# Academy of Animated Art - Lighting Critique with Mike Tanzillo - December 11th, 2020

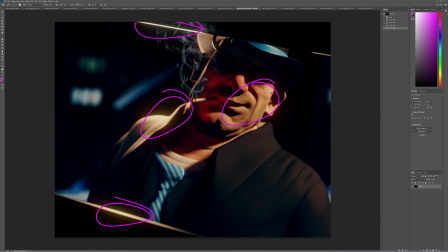20:31 So I think that you could potentially push his face a little bit brighter, especially in the specular, because the diffuse is very bright, but I'm not seeing a lot of specular hits. And then tone down these areas a little bit, just like a teeny tiny bit, to ensure that that's the brighter area.
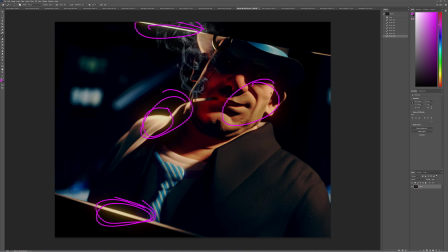20:52 And then I think that will be in a little bit of a better place. But yeah. And then and we were talking about the cigarette too earlier.
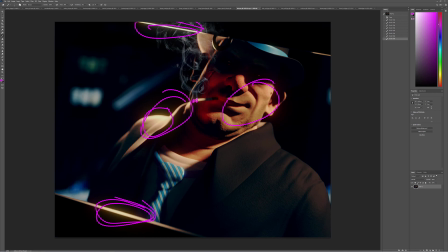21:05 Make sure the tip is a little bit grayed out, and then just make sure it's kind of fiery around the edge, right as that point is there. But yeah, love the camera angle. Everything else is working really well. Looking forward to seeing your next iteration, and stop breaking your new toys.
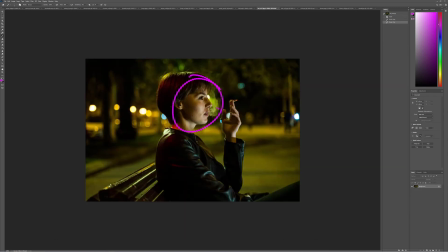21:22 Yeah, see how like her face is slightly brighter than everything else, and allows us to read that. So even though there's like bright hits on her jacket and on the bench and on her hand, it's not as bright as what we're seeing on her face, and we really kind of zero in there.
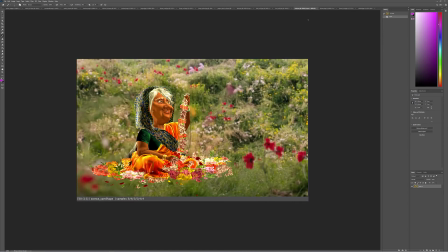21:36 That's a good example of that. All right, Rick, I caught you mid-render, I think. So her skin is now, I think if the last iteration was to go warmer with the skin tone, I think we've overcorrected. She's a little bit on the orange side, a little red-orange right now.
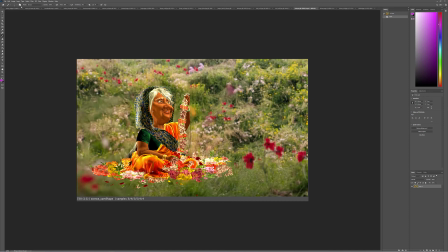21:52 So I would just go ahead and grab her and pull that back slightly.
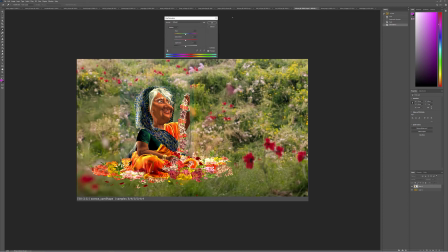22:10 Really, it just might be a matter of her just being overly, overall, just too saturated.
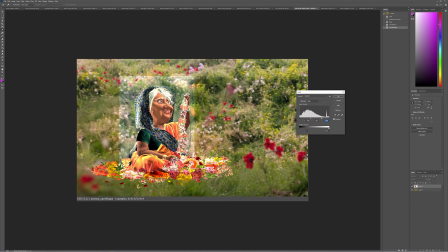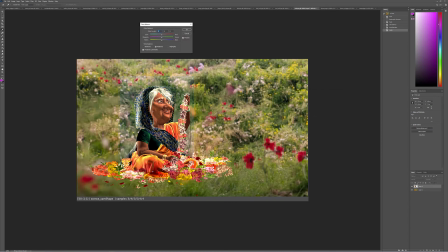22:31 Not making that look that much better, but I think, it's a really strong bit of, yeah, it's the saturation in her skin has gotten to the point where it's kind of, you can see here in the original,
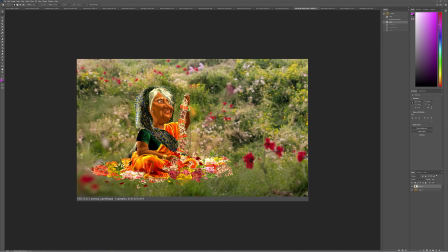22:46 it's kind of overtaking everything, and then it's almost like she's painted this more saturated color. So I would tone that back a little bit. That would be number one.
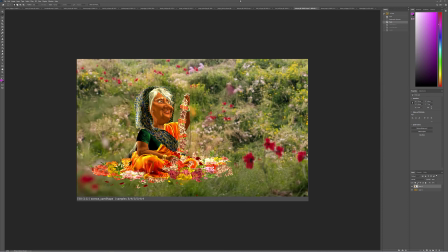23:01 Yeah, I think that would be the big one, is to find. Oh, I don't have it up, but go back to your original reference, or find some reference of skin tone that you would like to match to, and then have that up right next to her in the composite, so we can take a look at it and really, really dial it in.
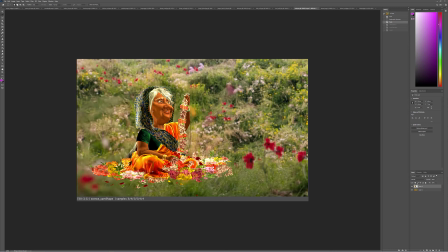23:16 And then you could even do a separate render pass of just some specularity on her skin, because I think that in some of these regions, now that we're getting like a little bit broader light, we're starting to lose the specularity, and it's all kind of diffuse. So I would just try and work that in just a little bit more. And
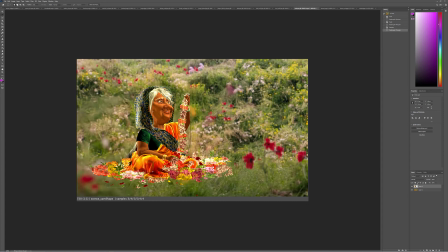23:40 I'd have to check this once it's integrated, but I kind of want a little bit more of, see if like a little bit more in these areas, to the left and right, if I could get a little bit more in shadow.
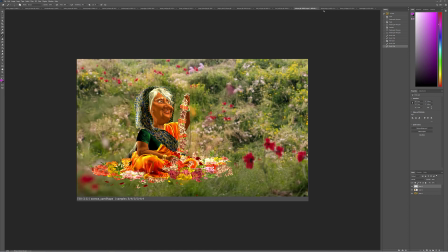23:56 Because it's just like the flowers in there are looking a little bright based on the surroundings. Shane, this is very funny.
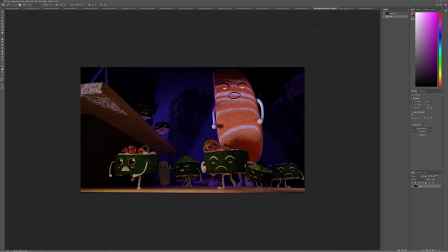24:02 I love the Godzilla references in there. This one also makes me think of the Stay Puft Marshmallow Man from the original Ghostbusters. And yeah, it's really fun. It's a really fun structure. I think you're gonna have a lot of fun with this one. So the biggest thing out of the gate was okay.
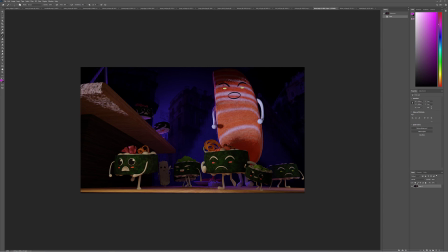24:22 When we're seeing something at an unusual scale, we need to really, really hit home that is an unusual scale.
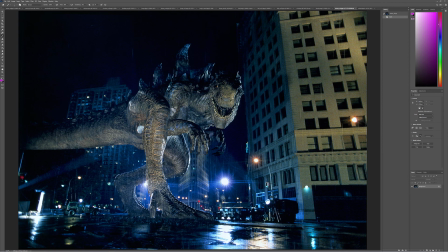24:29 So looking at your reference, we see a lot of spotlights shining up. All the light is coming from underneath.
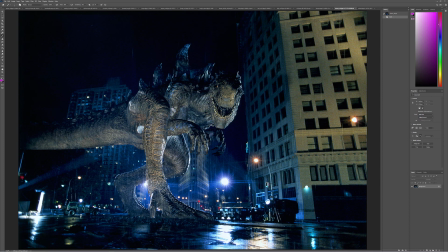24:36 So feeling like this underglow from this kind of the combination of the street lamps and these spotlights coming in. But these spotlights are cool. Like, look how they're just like able to pick up little rim light areas around his body. So I think we could kind of do the same.
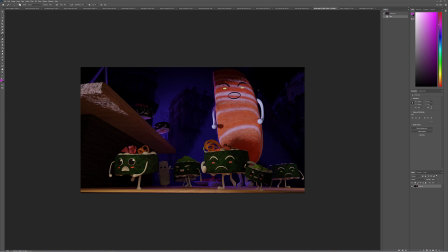24:51 So if you simulate some more spotlights on him, You can use those almost like you run past them, and now they're just kind of hitting like little rims on them. And then you can have street lights or other ambient lights in the city really lift them up from underneath, because you don't want,
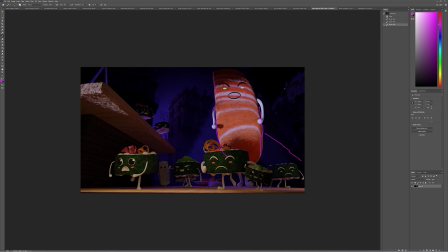25:07 if your character is the biggest thing in the scene, what you want is all the light to come underneath, because you don't want to feel like there's something that can outreach them and be up above them, because if there is, then everybody might not be in as much danger. So really think about all the light sources and everything coming up from beneath.
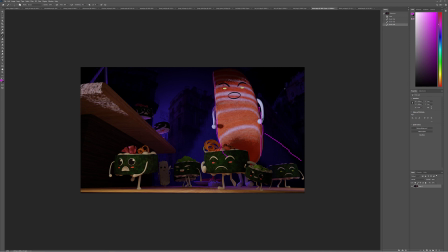25:26 In terms of the character, they are off to a good start. They look really fun. If you want them to feel like they're in peril or in danger or they're scared, I would brighten them up to the point of being too bright, right here in the foreground.
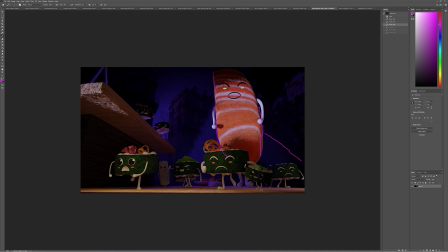25:40 And because that extreme brightness will really kind of play up their worry and their concern. This guy's really the one I'm looking out for. He looks just too scared to run, so I hope he ends up okay.
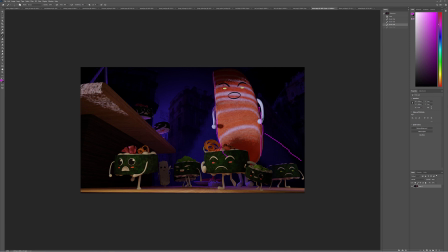25:55 And then in terms of, so we got light coming up. You really want to emphasize the specular highlight coming across this too, like the kind of, you want it to, because right now it looks like a big creature that's just kind of painted like sushi.
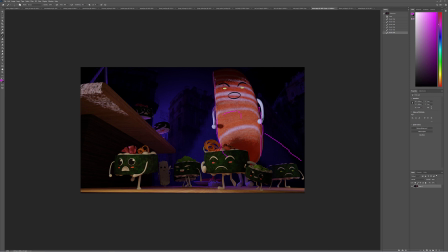26:07 Because we're missing that like specular sheen, that smoothness, that like the fishiness of sushi. Like we want to feel like there's a specular fishy shimmer on it.
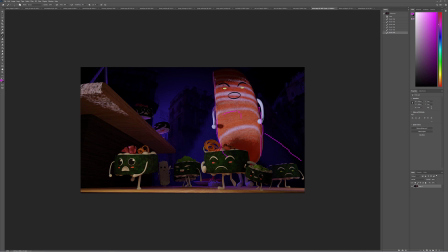26:21 But really great stuff. If you want, you can add, although that might just be in a background plate, but you can paint them in. It would be nice to see a little more life in the city, some more lights on in the windows and that kind of thing. But this is going to be a lot of fun. I think you're gonna have fun with this. I keep saying that. It's a fun scene. I love this scene.
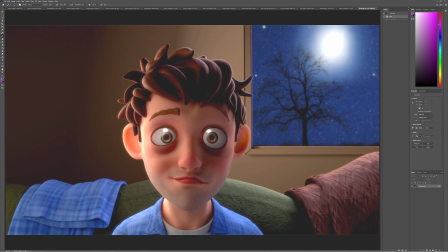26:41 All right, Ubaid. Biggest thing I want you to work on is that there is something in the image that is darkening, or that is lifting the black points. Like if I just look at his hair right here, like this should be darker in here.
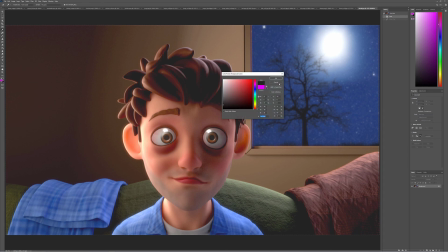26:55 But if I color pick this, it's kind of gray. If I color pick this area under the blanket, you can see it's also kind of a lifted gray value. I want those to go darker.
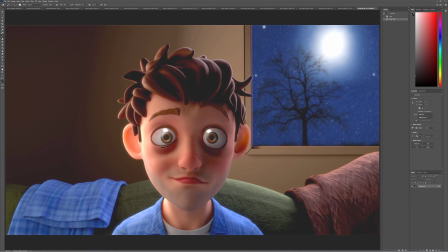27:13 So that would be step one. Step two, he's got some bags under his eyes, and I would like to see if we can. I mean, if that's part of your story, cool. But like, it looks like it's just some gnarly shadows under his eyes, and I would try and clean that up a little bit, a little more frontal fill light,
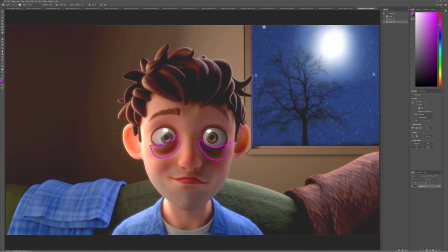27:33 or just like a little more fill light to kind of fill in that area. This is looking good. The key light's looking a lot better. I think key light's in a good spot overall. I like that we have more value in the wall back here, but I think you
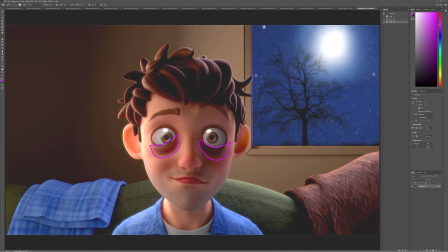27:46 may have pushed it too much, so I would pull back again, split the difference, and then just because like this is the same as the windowsill, it's the same as everything else, I would just make the windowsill white. That would be my suggestion there. And yeah, let's go from there. And let's see if we can't...
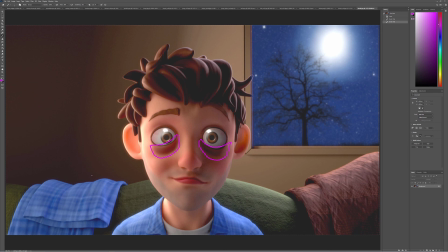28:04 I wonder if there's a way to flank the light just around him in your scene. So I found that really helpful with mine, was to try and get these areas in shadow on the outside so we can really kind of zero in on the center there. And same thing with your framing. It might be good,
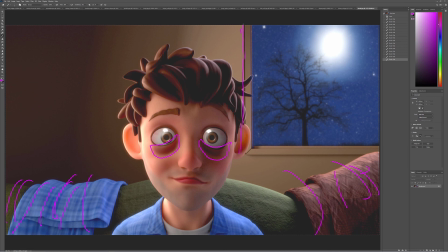28:23 instead of this vertical line to kind of cut through him a little bit, if it just nudged over here just a touch more. Again, super low priority, but just a thought we would like to have considered. Okay, that is it for this week, everybody.
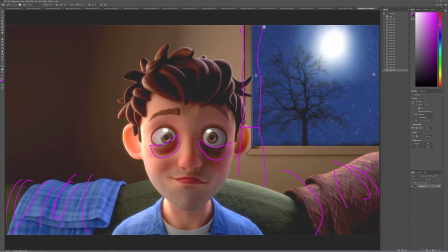28:39 So I hope you guys had a great one. Your images are constantly improving. It's been so much fun to work with you this week, as it is always.